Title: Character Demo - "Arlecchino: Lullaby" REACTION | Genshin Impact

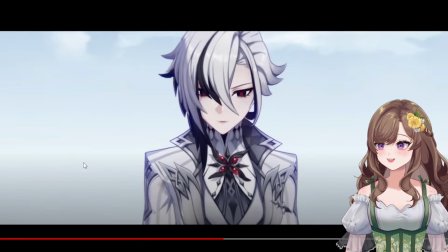[12:20]
Usually when this imagery, this scene setting is used where it is the sky,
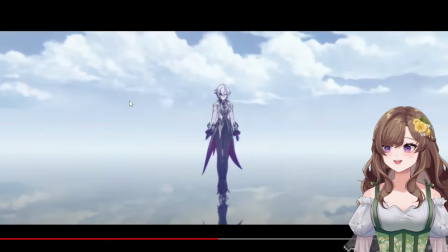[12:31]
is representation of either like a heavenly realm, a place of decision, usually, where there is a crossroads, you know. The X within her eyes also means like a crossroads.
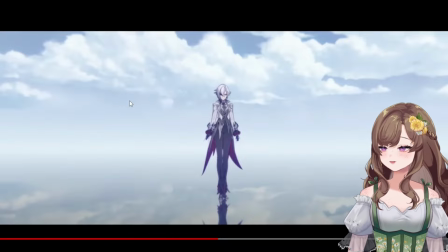[12:48]
It doesn't only mean X marks the spot or error, as other people have pointed out, but like there is a crossroads of a decision, perhaps, that she has to make. Oh. And then looking down at her reflection.
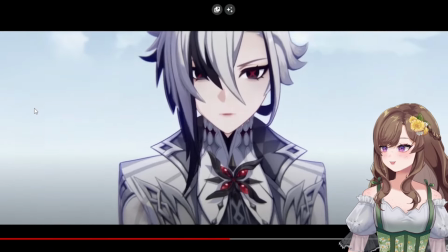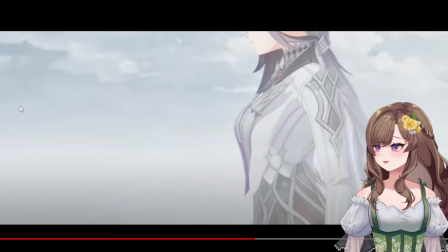[13:13]
We have a child's voice again. The children passing by her, laughing, having fun.
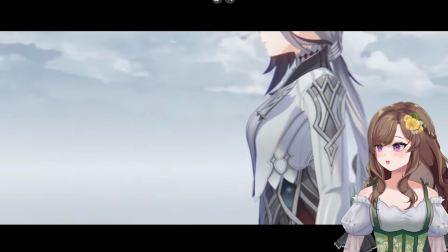[13:23]
They're desaturated, meaning maybe it's her past.
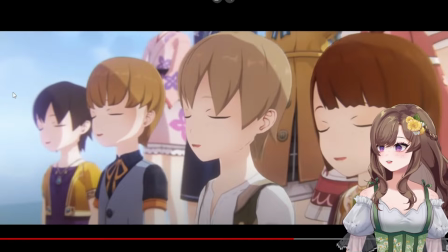[13:31]
Oh. And there's a choir now. There are multiple children singing, and they are in full color. So maybe this is present day?
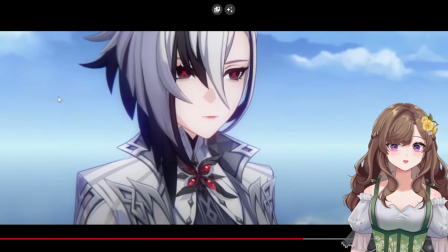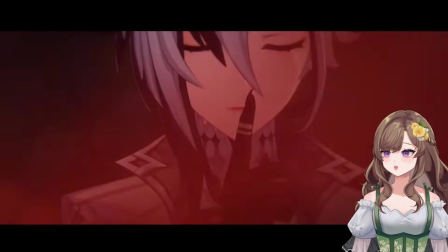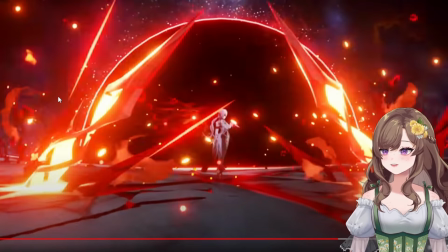[13:56]
This is such a cool shot. But like right before this really awesome shot, we have her lifting up a finger to her mouth.
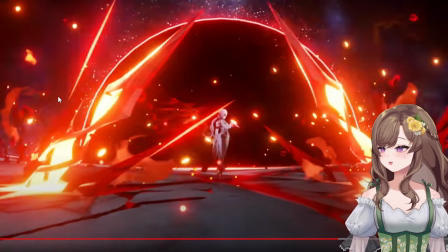[14:08]
That gesture usually saying hush. So she's either telling her children to like hush now, like it's time for bed, or she's telling the audience to hush because her children are singing, you know?
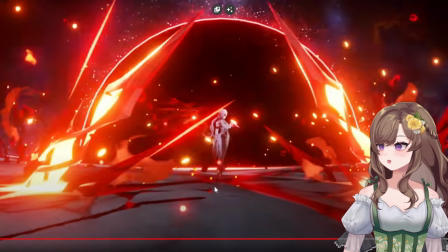[14:23]
Also, the eclipse-type imagery, the cracking of the ground, it literally looks like a sort of version of hell.
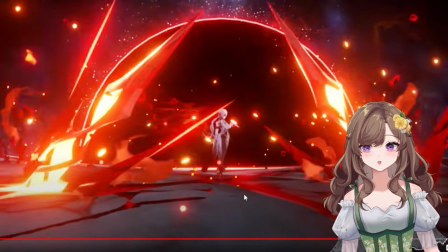[14:31]
You know what? A version of hell that I would love to live through because she is there.
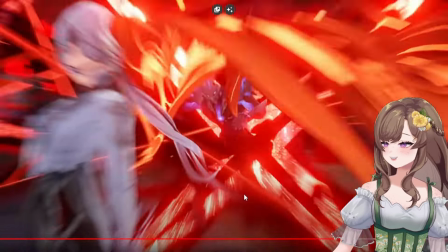[14:39]
I apologize. Oh, so cool.
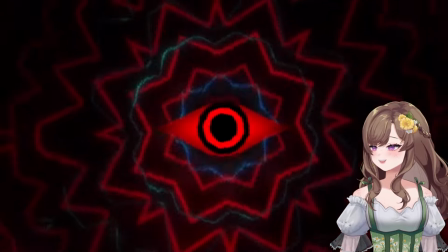[14:44]
The glitching. The eye.
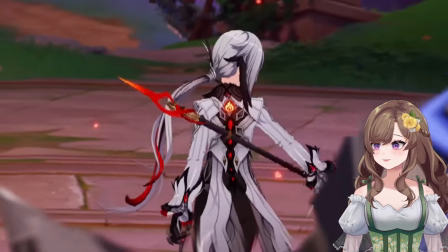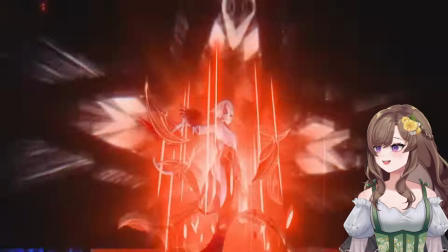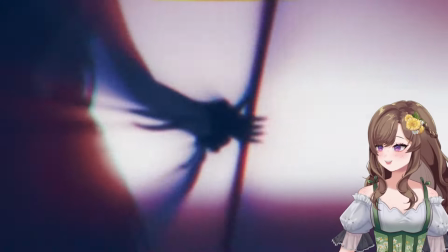[14:59]
Cool
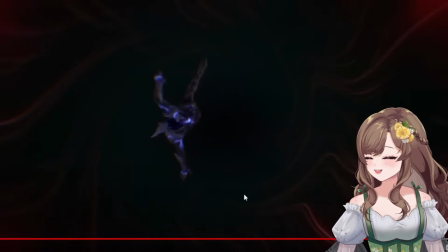[15:04]
shot of her clutching her face. Oh my god.
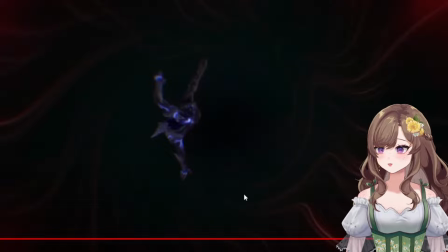[15:09]
It's so cool. Like, she is silencing herself, but her eyes are staring out at you. They are watching you. She has you in her sights. The sky falling down into
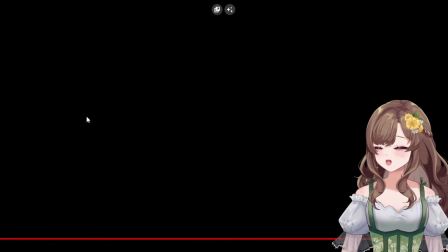[15:25]
her hand coming up out of the abyss,
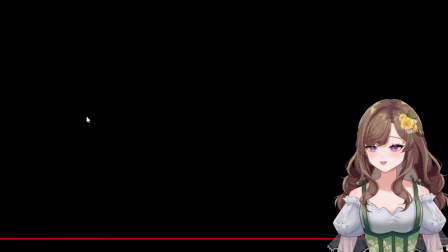[15:30]
the darkness to clutch, to shatter, to crush.
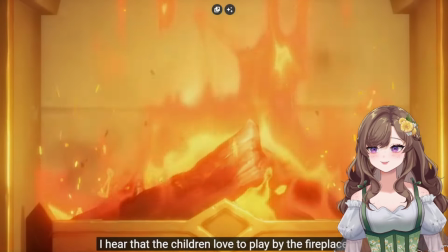[15:37] I hear that the children love to play by the fireplace.
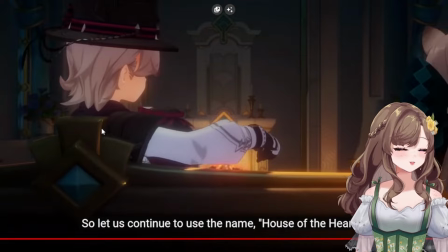[15:41]
So let us continue to— Oh my god, that's the fireplace we saw throughout the flashing imagery at the beginning.
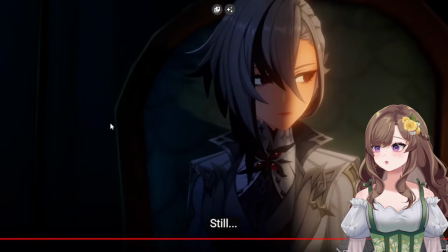[15:52] Use the name House of the Hearth. Still, its flame is no longer needed.
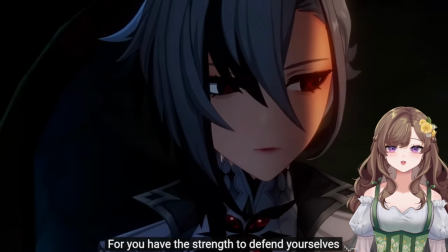[15:58] For you have the strength to defend yourselves.
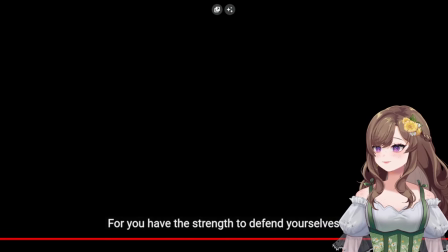[16:06]
Oh! Oh! Okay, that's such a really interesting choice for a shot.
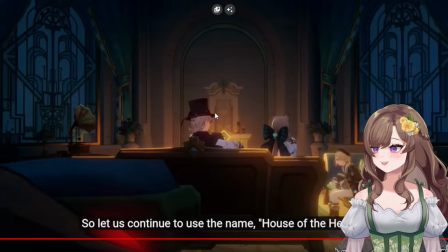[16:15]
There is the siblings that we all love gathering, having a warm conversation.